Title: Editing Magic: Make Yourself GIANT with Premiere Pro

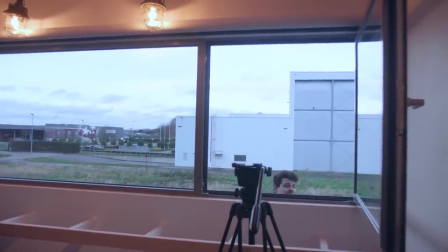Do try to have a far distance background, and that the height of the camera kinda matches.
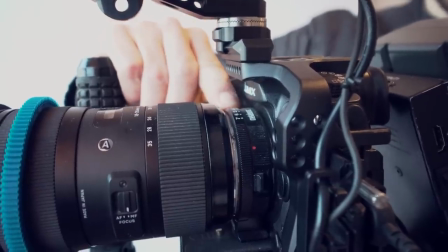To make it more realistic, I closed my aperture to increase the depth of field. Else the background would have been too much out of focus.
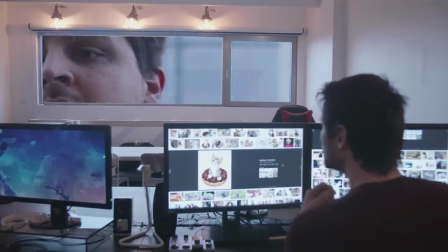So after we brought everything inside Premiere Pro, we noticed that it wasn't looking too natural. This was mainly because of the lighting. Having such a giant standing in front of your window should create large shadows.
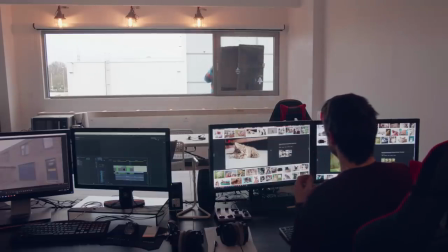So we took the shot at the window again, and this time we had a large flag to block the lighting.
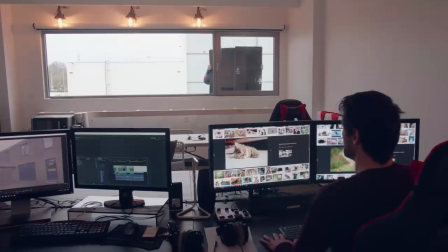We tried to mimic the movement of Janik so that the shadows would also match. And this already gave us a much better result, but there's still one thing missing, and that is a reflection in the window.
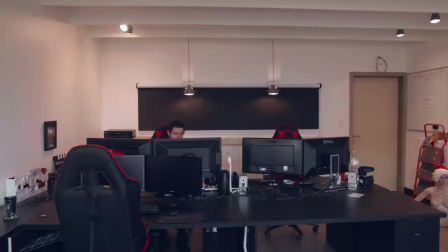But that is easily fixed. We filmed the opposite side of the room, and it even works out better if you have some lighting on. Then in Premiere Pro,
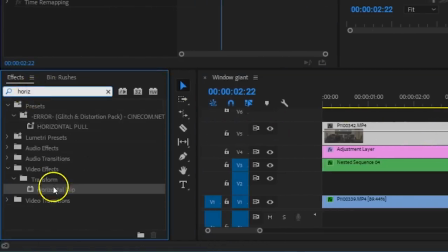I applied a horizontal flip effect to it so that it mirrors, because that is what reflections do.
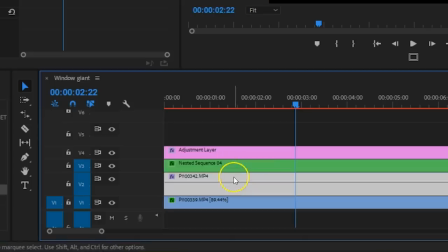Then position it behind the window and perhaps scale or move it into the correct place.
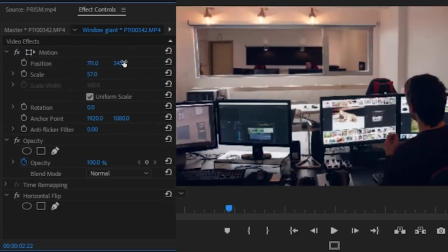Window reflections sit in the distance and they aren't too sharp because of the double glass, so that's why I'm going to apply a Gaussian blur to it.
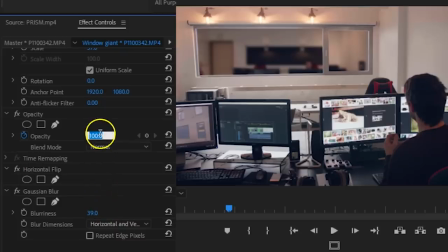Finally, I decreased the opacity so that the reflection only reveals itself a tiny bit,
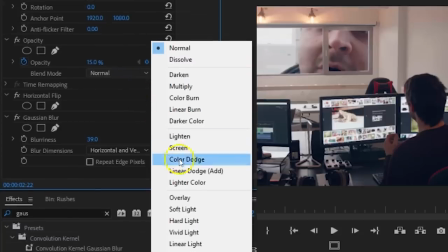and I would change the blending mode to linear dodge so that the lights would pop out better and the darker areas get removed.
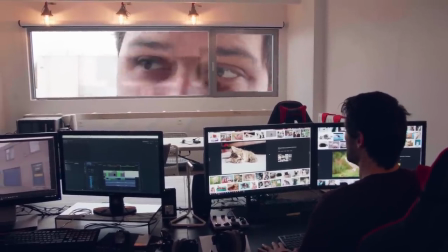And this way we have a natural reflection. And that's how you blow up yourself and peek into buildings. Thanks for watching and stay creative.
Hey guys, I've got a special announcement.
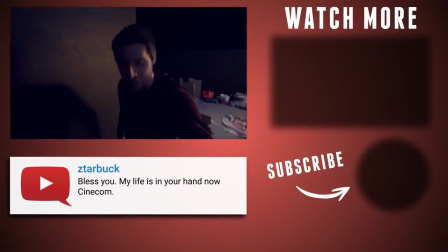Because of the holidays and all, we had to hire someone new at the Cinecom team. So I would love you guys to meet Justine, our new assistant.
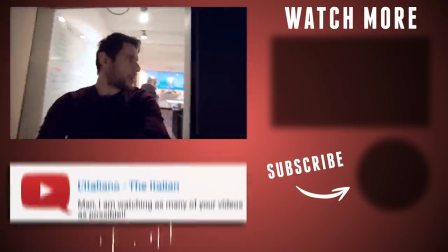Here she is. Janik, what the hell?
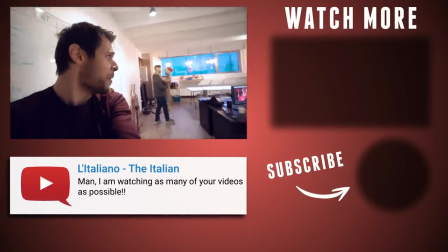What are you doing with Justine? Get back to work!